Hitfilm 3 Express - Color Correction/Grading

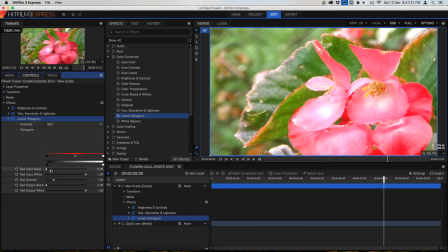496s
Now you can also change specific color channels.
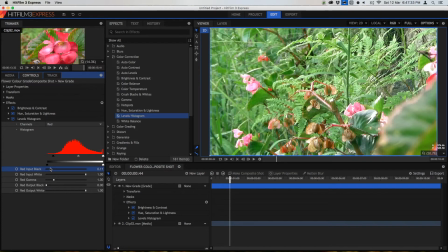499s
For example, in the shadows here, maybe we want to boost decrease how much red there is in the shadows.
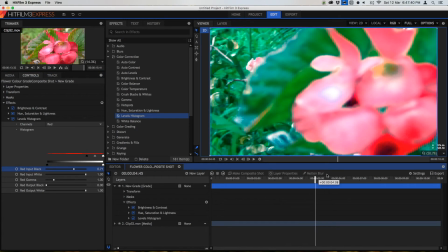510s
This way we can make the shot look really green in the shadows.
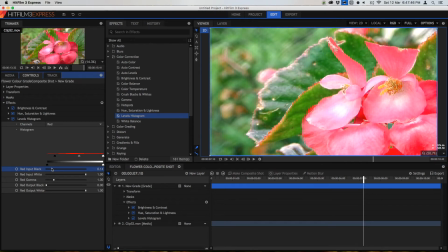514s
I'm just going to actually have a bit of this, just so that we can bring out these red flowers a bit more.
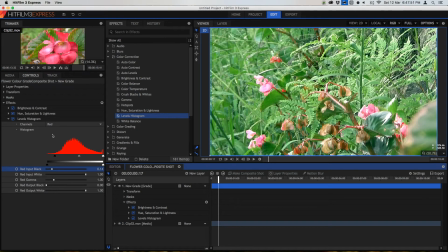520s
Now, I'm also going to go into the blue and even increase the blue in the shadows to create a colder feeling in the shadows.
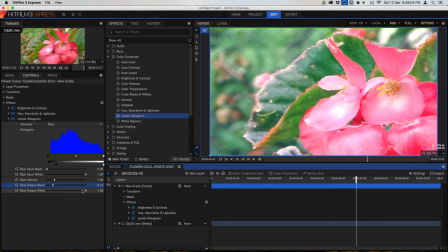530s
Now, to really bring out these highlights, I'm going to add a bit of contrast into the shot by adding yellow into the highlights.
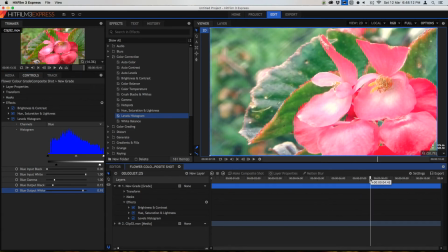539s
This is a common technique, and it's basically where you create contrast by having two opposite contrasting colors here, and you put them into the two contrasting ends of the color scale. You never really want to overdo this effect, and I think I've overdone it a bit here, but
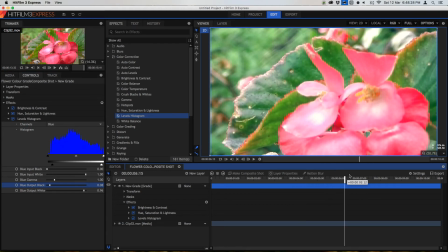556s
if it's subtle, then you can create really nice cinematic looking video.
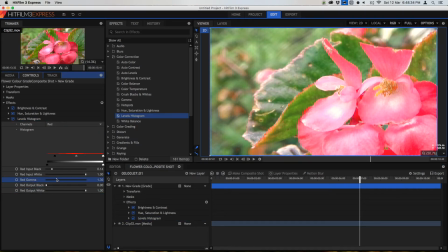561s
I'm also going to lift the red gamma, which is basically the amount of red in the video overall,
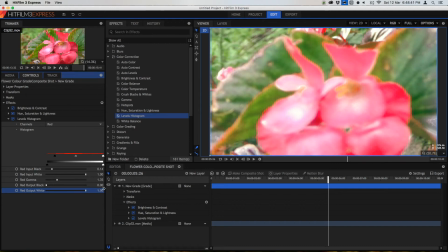568s
and also maybe, yeah, I'll increase the output in the highlights a bit so that we can
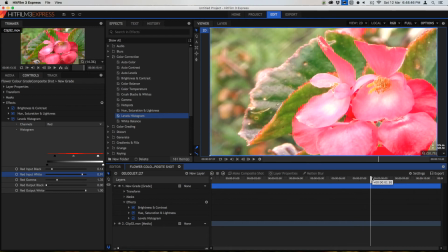576s
really see that red popping out. Actually, you know what, I'm just going to increase the gamma, and I'm going to reduce the red in the blacks.
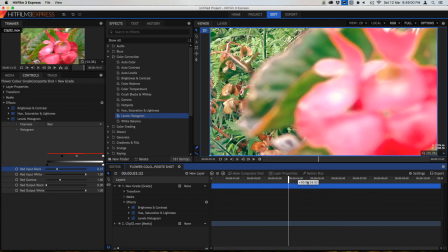588s
This way it's greener, and the red in the flower here really stands out.
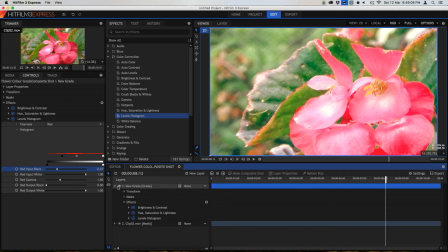596s
So to see what we've done and we can't do, we can just hide this grade layer now.
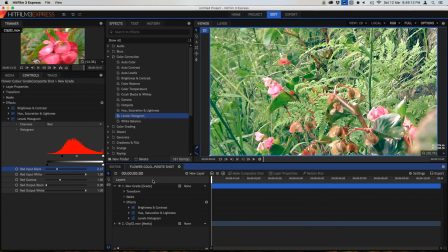601s
This really is useful, and this is one of the reasons why you'd want to use a grade layer,
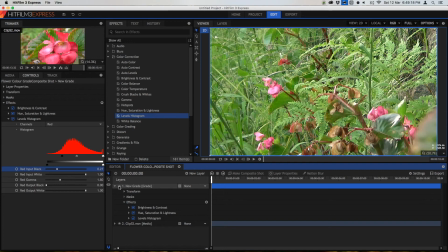606s
because you can keep it separate from everything else that you've done, and you can see how you've changed your video.
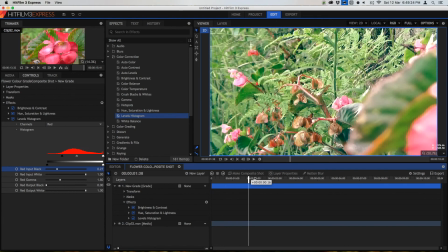611s
Here you can see I've really brought out the flowers and everything from the rest of the background, and it really gives a nice contrasty look.
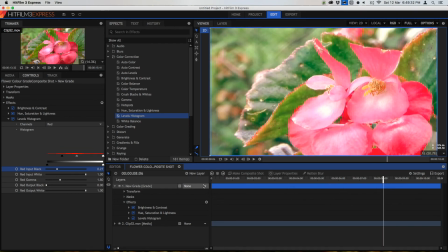619s
I prefer the finished product to the end product, however there's still some things we can change in this video.
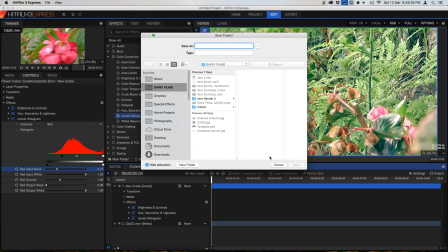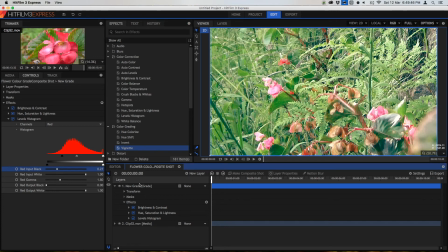633s
Some of these effects we can do are, for example, a vignette. When we apply a vignette, then we're basically applying a vignette. If you don't know what a vignette is, it's these dark edges around the corner of your video that will basically
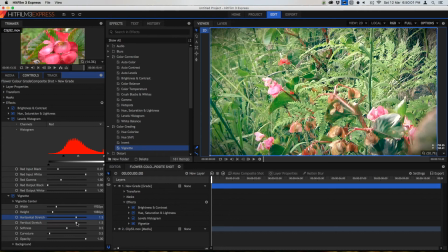649s
make it look somewhat more cinematic. It's difficult to explain, but
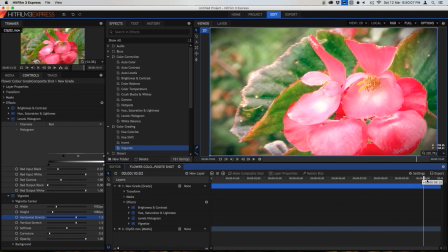654s
it darkens the edge of your video, and sometimes you would find this on such as like old film stock or something.
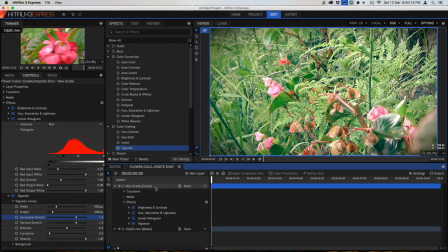661s
And I usually sometimes apply a vignette, depends, but I'm just going to go with a vignette to show you guys here. Now there's another thing which I'm going to show you guys. It's not exactly color correction and color grading, but it's something that you're probably going to use a lot.
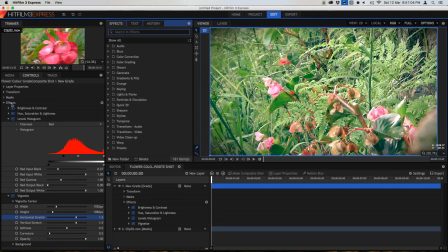677s
It's called a letterbox. If you don't know what a letterbox is, it's sometimes where in these films you have a widescreen version.
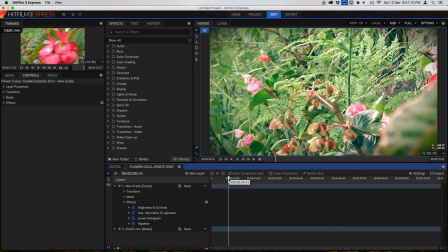684s
When you watch a movie, sometimes there are these black bars on the top and bottom of the screen.
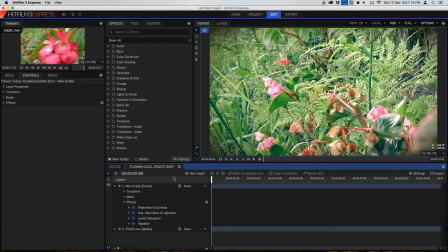689s
And sometimes when you watch old videos, there are black bars on the right and left hand of the screen. This is because they're in different aspect ratios and the video was filmed in a more widescreen or a less widescreen format. So to get this effect, we can search it up for it. It's in the Generate tab, and we can simply apply it to our grade.
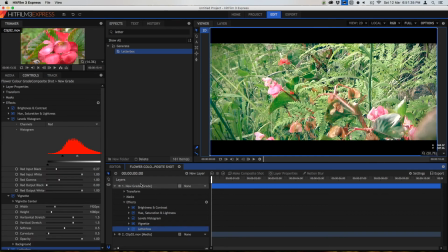710s
Once we apply it to our grade, then we'll be able to see these lines on the top and bottom of our video. Let me just open this up, and we can see that we can do a whole bunch of things.
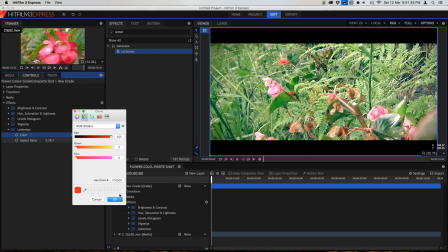720s
We can change the color, for example, of these black bars,
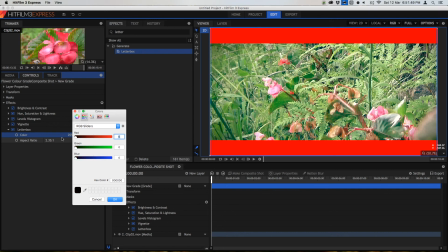724s
although you'll always pretty much want to stick with black unless you're doing some sort of special thing.
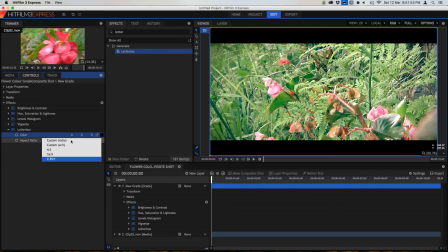729s
And we can change the aspect ratio.
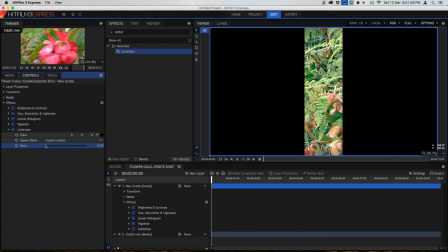731s
We can have a custom ratio, which is really useful if we want to do some sort of transition.
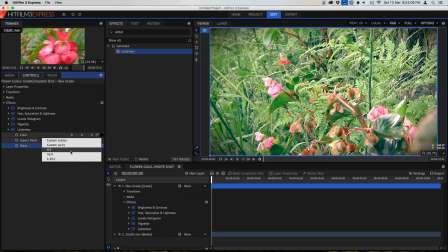741s
And we can do these standard ratios.